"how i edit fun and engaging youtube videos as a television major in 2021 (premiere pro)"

How much you want to bet that they're gonna mention these stupid fucking shoes that I get bullied for wearing?
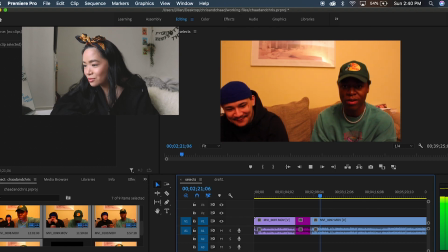[4:12] There's always do's and don'ts, like if I ever catch you wearing some feelers around me, dog, like, yo.
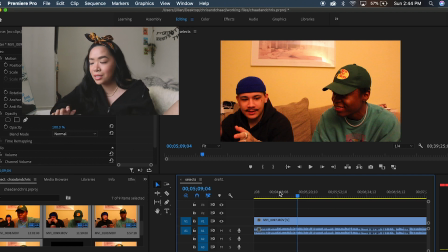[4:20]
Now that I kind of get a gist of what it looks like and what they sound like, I'm gonna have to add in a couple of things. Breaks for each trend. I'm also gonna add some kind of like meme-ish things. As I'm editing, I'm thinking of where I can add those things so that when I go into the draft,
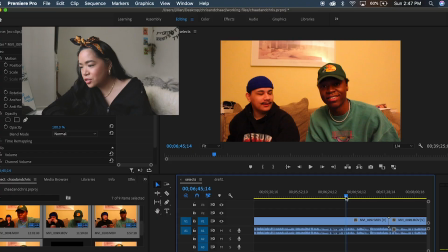[4:36]
there's a better flow of each of the topics. So Chris here is transitioning into another topic. Let's make it yellow. It took me about an hour to color code each of their segments, and then now I'm just gonna watch each of their segments again and pick out the selects which I think would be best used in the video. I'm gonna try to keep everything to about a minute-ish long.
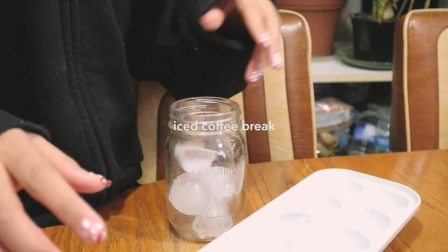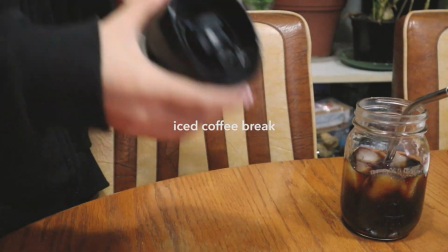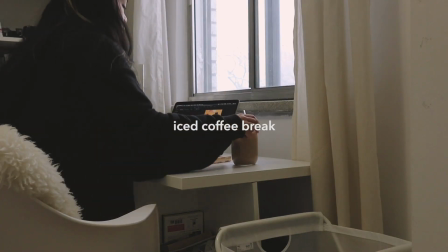it's been about 2 hours and I have about 3 more sections to go. You can see like there's a bunch of cuts in this one here.
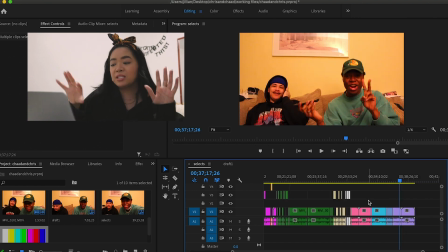[5:22]
And then here you can see in my selects, like these are the stuff that I wanted. I'm gonna take those sections and then put them into our draft and then see how that looks.
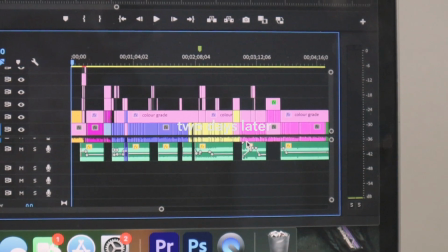[5:32]
A lot has changed. Let me walk you through it. Yesterday, I kind of worked on the flow, the story. This is where like the storytelling aspect of editing comes in, which I really enjoy because you really get to set up a story and like make a narrative. So basically the way that I do everything is, as I showed you, I watch everything, choose the selects, make a draft, and then when I go into the draft, I kind of edit out the dead air or move things around to make a more cohesive story. So let me show you guys what the video looks like currently. If we start at the beginning, we started our intro, the beginning of our video. For YouTube videos, it's imperative that for the first 10 seconds, you really grab the attention of your viewer. So for this one, I really wanted to make it amusing and funny and kind of give you an idea of their personality.
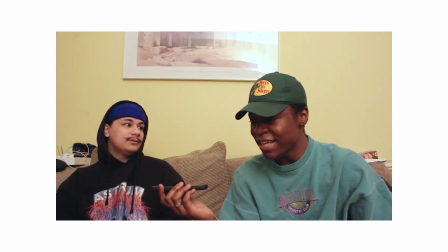[6:21] Spend New Year's is how you're gonna spend the rest of your year. To be honest, I think I might. I stayed at home last New Year's.
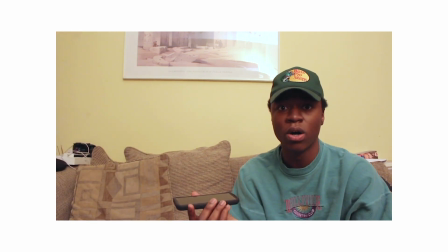[6:25] That's fucked. I did it to all of us. It was you, bro.
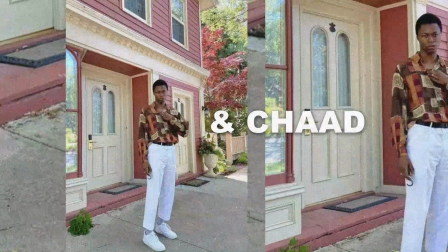[6:30] You did this.
For this video, I had like a funny, quirky thing at the beginning, and then I also did the same thing at the end.
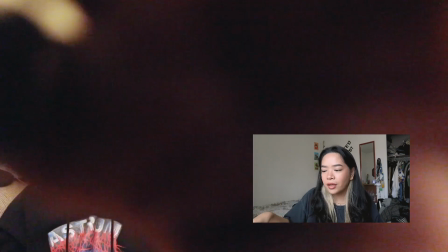[6:39]
They're doing their outro, they cut off the camera, the video cuts.
I've never seen a guy with OnlyFans. Really? In front, yeah.
And then it cuts there. So typically for that last part, that's when they're gonna have like their subscribe button or like a previous video button that viewers can go to. It worked out really well for this type of video because they were going into topics, so I was able to do like dividers in between each of their topics.
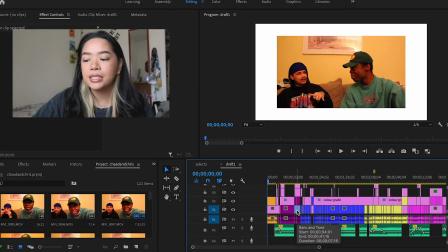[7:08]
We know from the previous days that I color coded them, so I can see exactly where the first topic begins and where it ends.
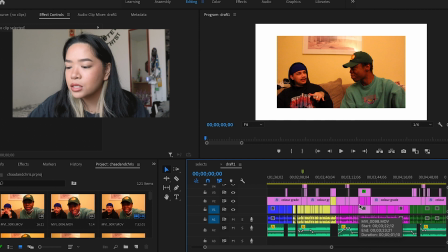[7:14]
The color coding really makes it easy for you to see those things when you are on like this big timeline here.
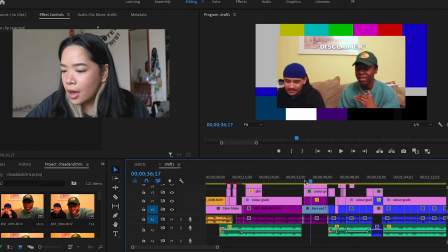[7:22]
So their first topic here is dad shoes. And then this is kind of what all the intros look like. For consistency, they all pretty much look like this. In addition to topic dividers that help basically create kind of like the structure for your video, I also like to add like additional graphics or videos or memes. I just put those into the video to like add a little bit more dimension. That's what I think about when I'm editing, is where can I add a photo, where can I add a video, where can I add a meme, where can I add text.
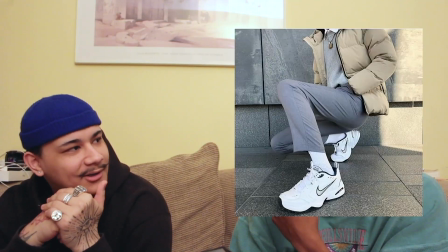[7:49]
So there's one part here where they're having a conversation and they're like flaming dad shoes.
Shoulder fire, bro.
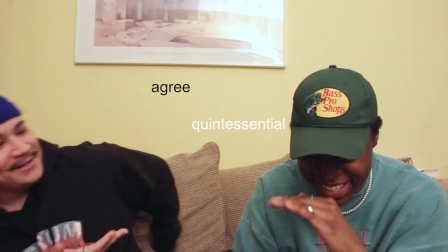[7:55] I love them. Yeah, see, I don't agree. Yeah, like bro. I'm just like blue and white check.
It kind of just emphasizes how different they are and on opposite sides that they are of their opinions. What I also like about text is that sometimes it adds thought bubbles, basically. So it'll be like what the other person is actually thinking versus what they're saying.